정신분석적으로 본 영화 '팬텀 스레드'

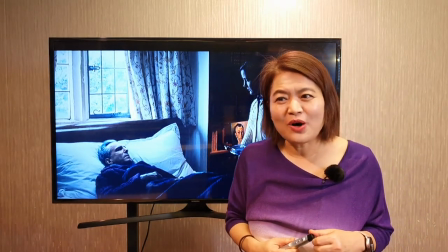[12:23]
그는 유령의 어머니는 해줄 수 없고 실제 여자만이 할 수 있는 일,
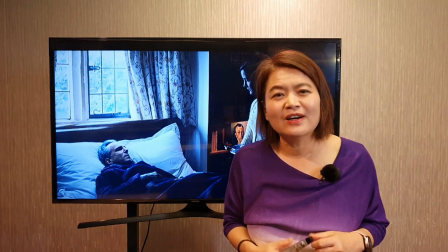[12:28]
즉 보살핌을 줌으로써 그를 어떻게 보면 사로잡게 되죠.
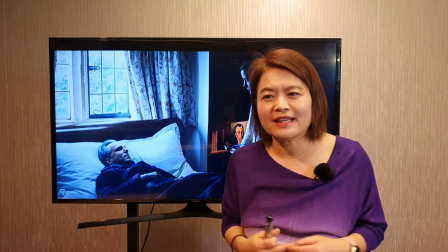[12:34]
처음으로 자신이 불멸이 아니라는 삶의 유한성을 깨닫게 된 레이놀즈.
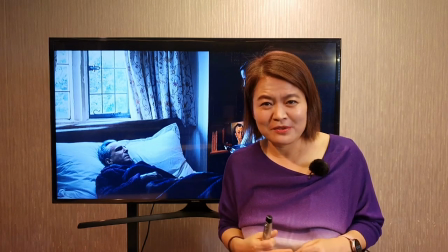[12:41]
이 영화는요, 실제로 폴 토마스 앤더슨 감독이 너무나 아프고 병상에 누웠을 때
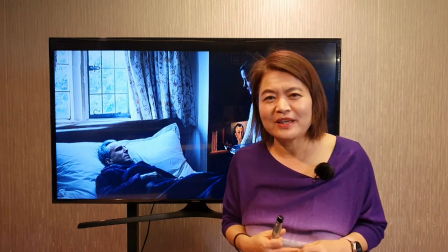[12:47]
아내가 극진히 간호를 했고 이 경험을 토대로 각본을 썼다고 합니다.
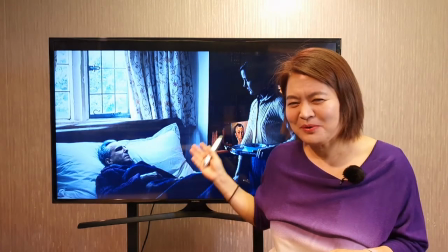[12:52]
아마 레이놀즈가 경험한 걸 폴 토마스 앤더슨 감독도 경험했던 것 같아요.
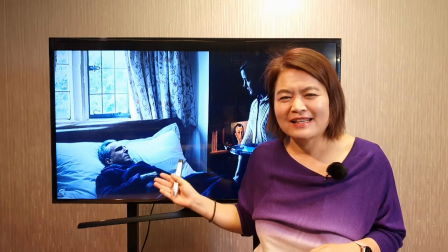[12:57]
즉, 한 세상의 창조주 감독이 자신도 죽을 수 있는 유한한 인간이라는 걸 자각했겠죠?
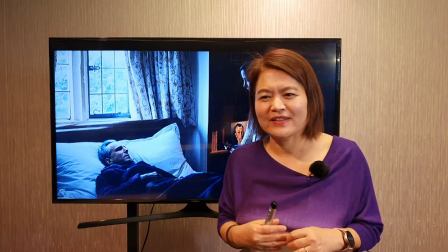[13:04]
자신이 불멸이 아니라는 것, 필멸하는 유한한 존재라는 것, 이는 레이놀즈 마음속 깊숙이 있는 연약함을 불러일으킵니다.
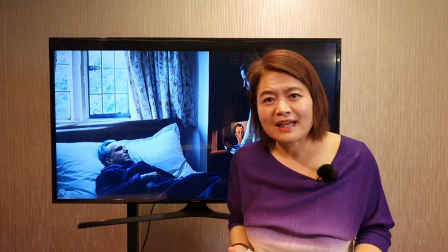[13:13]
전 이게 나쁘다고 생각하지 않아요. 유명 디자이너가 아니라 어린아이처럼 돼서 스스로의 가면을 놓아버리는 순간
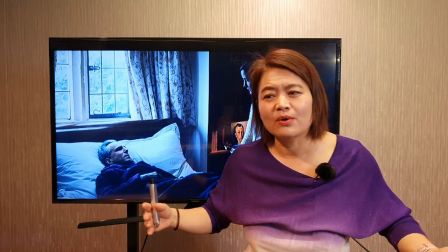[13:22]
알마는 유령의 어머니를 젖히고 그의 마음속으로 들어갈 수 있게 되는 것이죠.
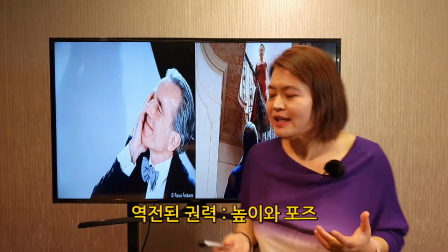[13:29]
이제 권력은 완전히 역전됩니다. 감독은요, 이 계단이라는 것을 이용하기도 하고요.
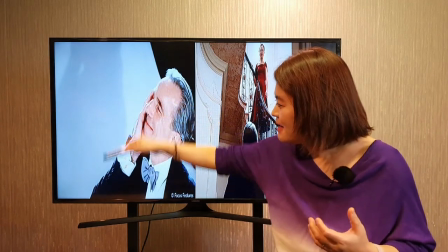[13:38]
또 이렇게 여기에 보면 이렇게 이 알마의 드레스 옷자락에 앉아서 이렇게 알마를 올려다 보거든요.
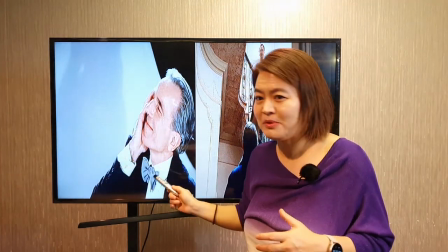[13:46]
그래서 그녀의 치맛단 아래 이렇게 주저앉은 장면입니다, 사실은. 그래서 이 포즈는 하나의 복선이죠.
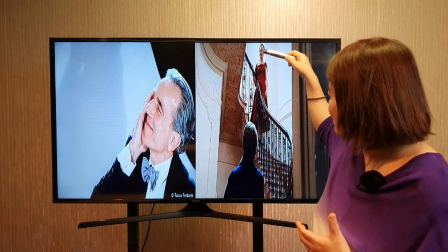[13:54]
결국 시간이 지나면 알마가 완전히 이 레이놀즈를 내려다보는
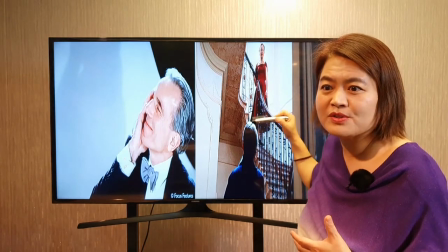[13:59]
이런 것까지, 이런 위치까지도 되는 것이죠. 그런데 제가 볼 때는요, 놀라운 사실이 있습니다.
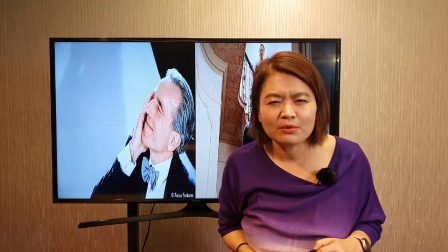[14:08]
처음부터 레이놀즈는 단 한 번도 알마를 이긴 적이 없는 것 같기도 해요.
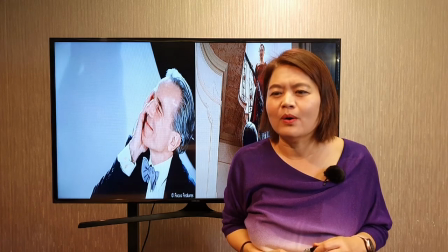[14:13]
왜냐?
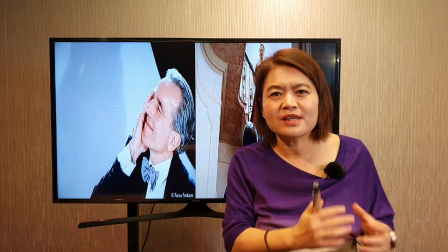[14:14]
영화의 아주 첫 부분, 첫 시작은 영화 전체를 회상하는 알마의 목소리와 시선이었거든요.
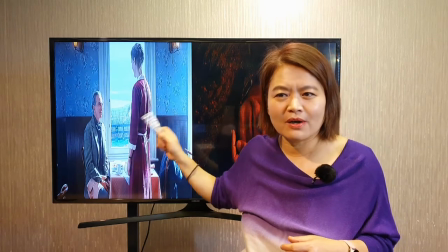[14:26]
놀랍게도요, 두 사람이 식당에서 처음 만났을 때부터 알마는 서 있고 레이놀즈는 앉아 있었습니다.
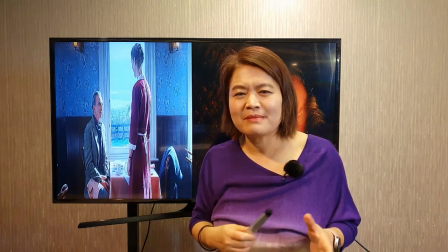[14:34]
결국 이러한 포즈는 레이놀즈가 마룻바닥에 쓰러져 넘어진다던가
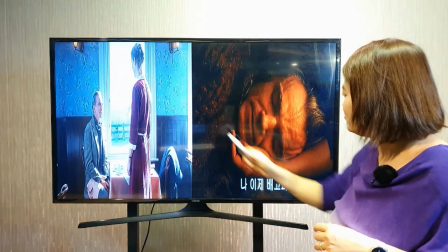[14:39]
레이놀즈가 이렇게 알마의 무릎 위에 눕는 완전 누워있는 포즈로
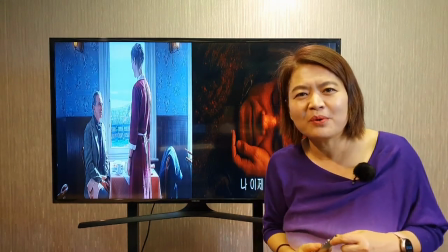[14:45]
완벽한 알마의 포로가 되는 것으로 끝이 나는 것이죠.
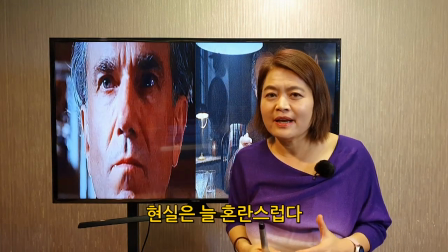[14:51]
물론 알마는 신적인 동시에 여자 인간 욕망을 갖고 있습니다.
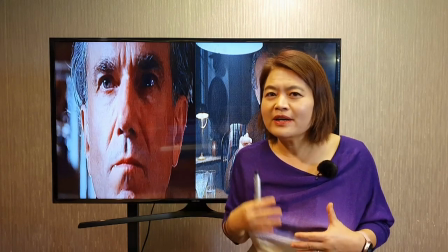[14:56]
그녀의 영화 속의 캐릭터는 자기 주장을 하는 사람이죠.
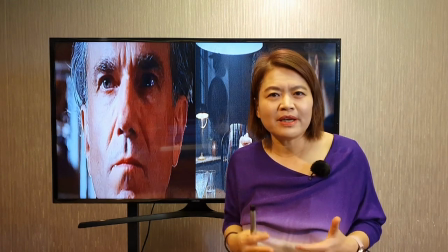[15:02]
신우인 시릴에게 당당하게 레이놀즈와 단둘이 함께 있고 싶으니까 집을 좀 약간 떠나달라 이렇게도 부탁하고요.
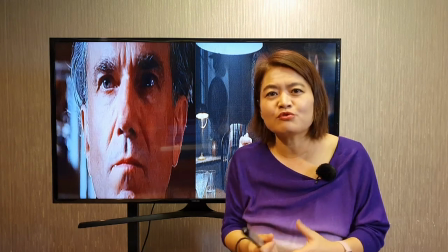[15:09]
그다음에 드레스를 맞추러 온 벨기에 공주한테 손을 탁 악수를 청하면서 나는 이 집에서 산다 하고 자기 소개를 하기도 합니다.
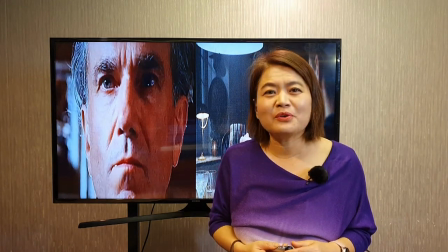[15:18]
레이놀즈가 알마와 결혼 이후 다가온 현실은 물론 엉망진창입니다.
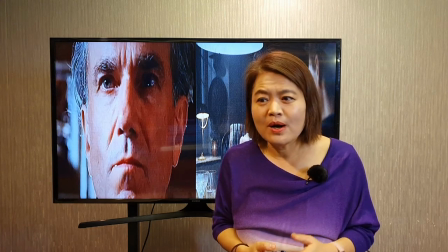[15:23]
알마는 혼자 등산을 다니고 파티에 가서 집에 들어오지도 않죠. 점점 레이놀즈가 굳게 지켜내려고 했던 삶의 모든 루틴을 파괴합니다. 그렇다면 그는 가장 중요한 질문이죠. 왜 영화 말미에 알마가 준 요리,
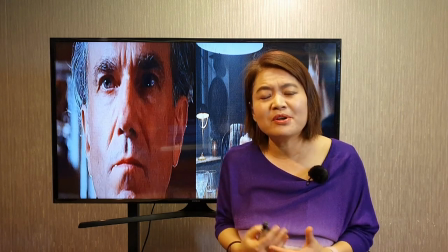[15:40]
독버섯이 든 아스파가라스 같은 것들을 알면서도 기꺼이 그것을 받아 먹었을까요?
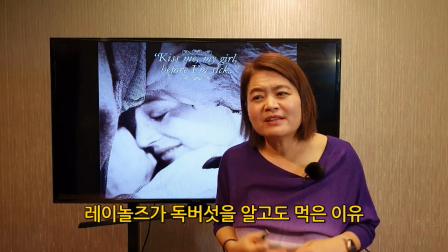[15:48]
제가 볼 때 이제 그에게는 어머니가 아니라 어머니를 대체한 또 다른 어머니, 알마만이 남아있기 때문은 아닐까요?
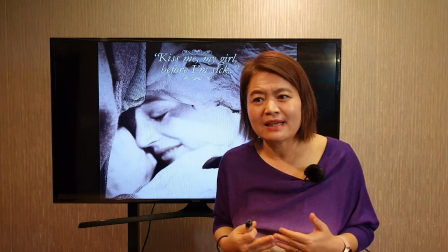[15:57]
그의 몰락과 퇴행, 유한성에 대한 자각은 시대의 변화와 맞물려 함께 진행됩니다. 시간이 지나자 여자들은 고전적인 이 레이놀즈 우드콕의 의상실 대신 좀 더 시크한, 뭐 샤넬 같은 사람이겠죠?
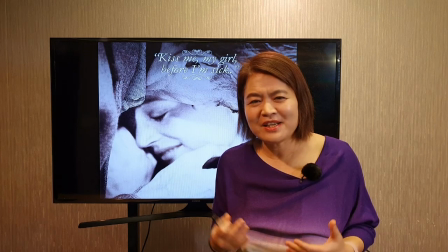[16:13]
다른 디자이너의 새로운 의상실을 다니기 시작합니다. 그리고 레이놀즈는 알마에게 서서히 순순히 어떤 응하게 되는 것이죠.